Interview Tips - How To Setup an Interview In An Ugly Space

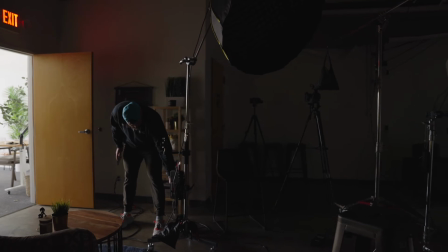[8:12]
So now we can start building out our lighting and kind of start working from here.
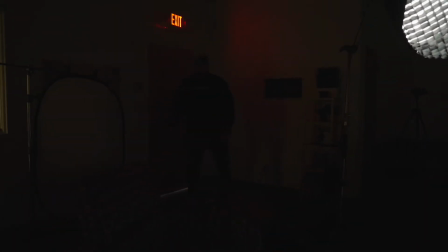[8:19]
We're going to shut this door to make sure we don't have any spill.
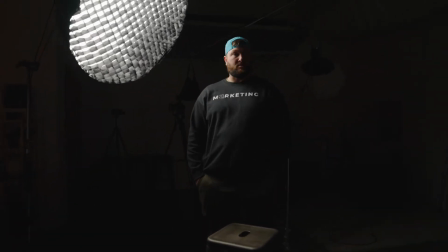[8:26]
And right now this is our light source that we are using.
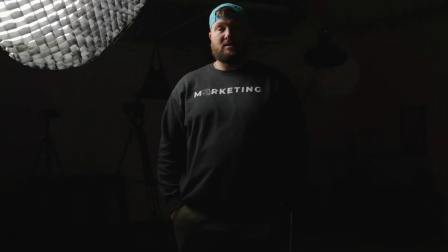[8:31]
We can only use one light. Didn't I say that at the beginning? Oh, that's what I said.
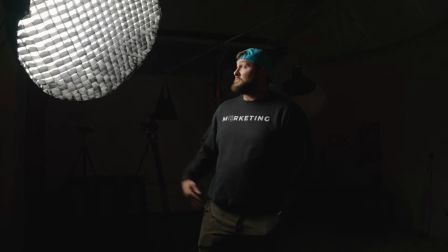[8:37]
We're gonna do it with one light. So this is our current light source. We're using the grid because we don't want the spill onto the background.
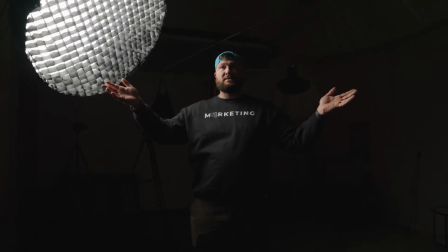[8:44]
That's the main thing. We've got to eliminate any background spill so we don't have that kind of bouncing everywhere throughout the room.
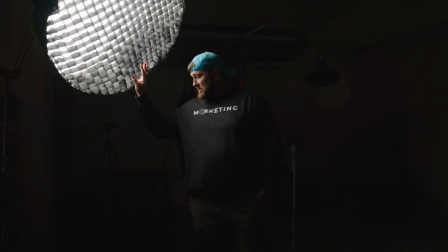[8:51]
It's really hard because we have white walls everywhere, but that's where the use of this softbox is going to be helpful.
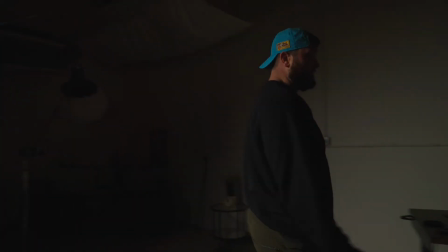[8:59]
The only other thing we're going to do is we're going to bring in a white bounce.
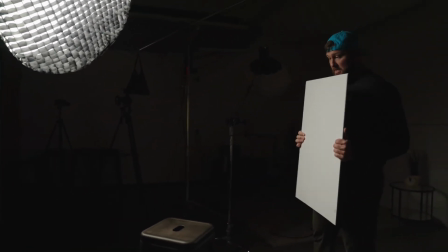[9:05]
So we're going to take that light, we're going to try and bounce it off of our person.
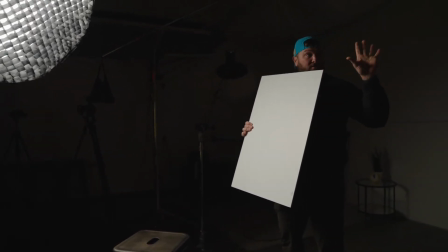[9:10]
That way they can have them illuminated and we can try and cut out as much in the background as we possibly can. So we're going to say Cooper is our model today. He's our interviewer. So interviewee, yeah. So right now I have everything kind of set to where it was.
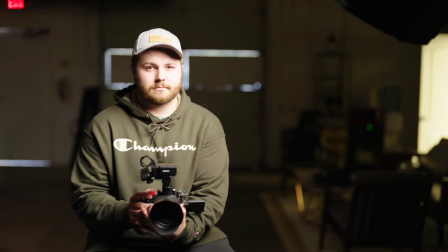[9:31]
I have the camera at f1.4 because I'm trying to get the background blurry. It's doing a pretty good job.
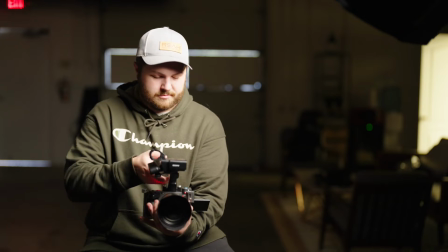[9:38]
It's a little far away, so I'm actually going to get him to scoot up because I want to keep my depth right there.
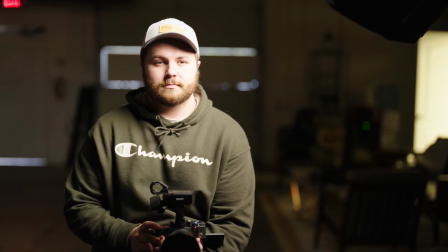[9:49]
Perfect. I also am putting him in the left third. So he's going to be looking that way. That's going to give us the look that we got. So the next thing I'm gonna do is I'm gonna add an ND on this.
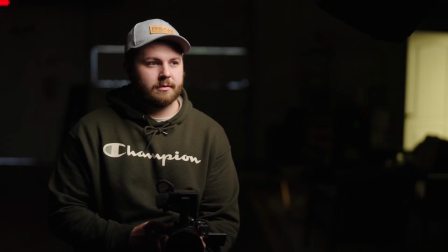[10:03]
So what that ND just did was cut down all of the light in the background for the most part, and now he is illuminated pretty well. What I'm gonna do though, because he's got a pretty harsh, hello.
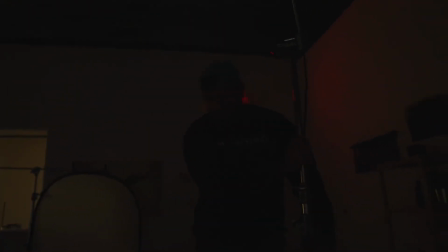[10:21]
He's got a pretty harsh light on him. I'm gonna turn this light down a little bit, and I'm gonna turn it a little bit,
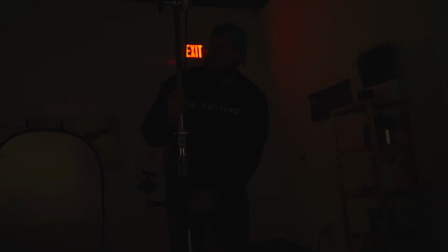[10:28]
because I'm gonna try and get it not spilling on the background at all.
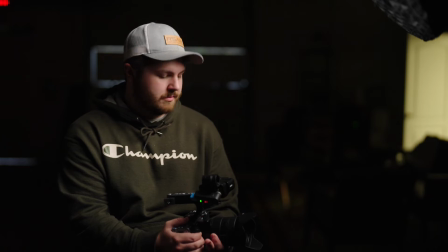[10:35]
So we were at 59% on this. I'm gonna go down to, I don't know, 45% and see how we are looking.
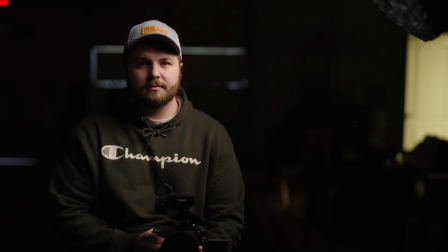[10:46]
And so now it's like a very, very moody, contrasty setting, and we just need to bring in this bounce card, and I'm gonna kind of look at it and see where it's hitting him,
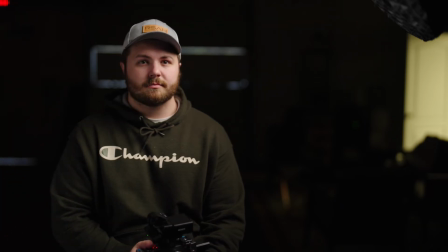[11:05]
and maybe I'll use the shiny side, give a little more, and that looks significantly better. I'm just gonna back this up
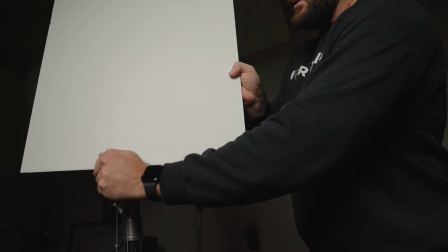[11:18]
and literally just stand it on this. Maybe.
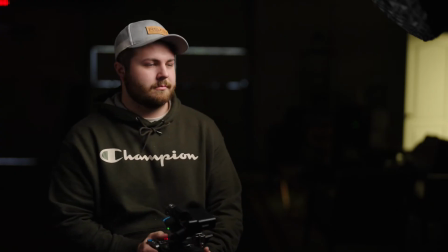[11:24]
Yeah. So look straight, Cooper. And let's check this out in the camera. We get a little bit of bounce. It kind of fills in that opposite side, so it's not just like a straight black fall off.
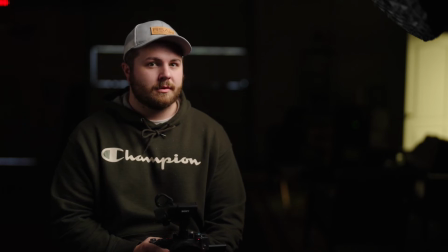[11:41]
And for us not moving things around, we're doing pretty dang good.
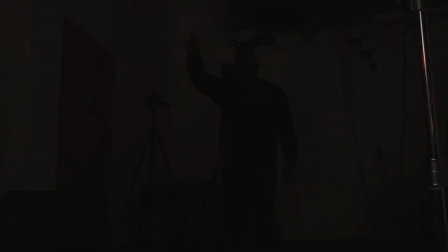[11:47]
Next thing I need to do is raise that key light up just a hair. You can see it in the frame. So it's gonna come up just a hair.
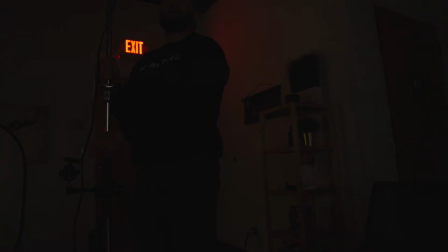[11:56]
And what I'm trying to do is get this key light as close to him as I can possibly get it, because the closer you can get it,
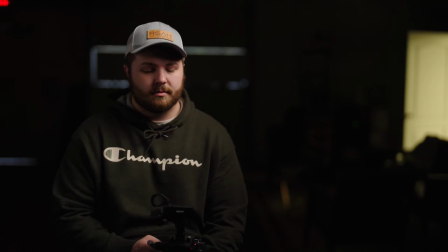[12:05]
the softer the light is. And I believe that's out of frame.
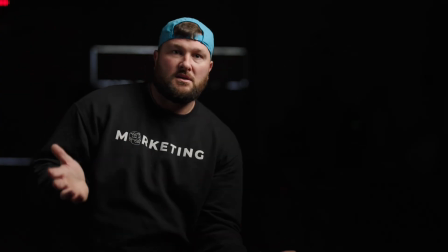[12:11]
Now I just need to shut the back door. So this is what the interview setup kind of came out.
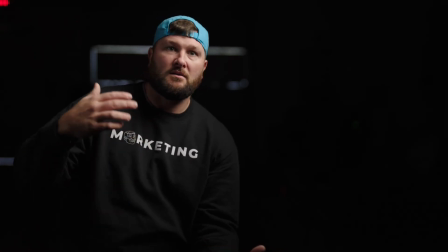[12:18]
We were gonna do audio, but I mean, I am in a warehouse.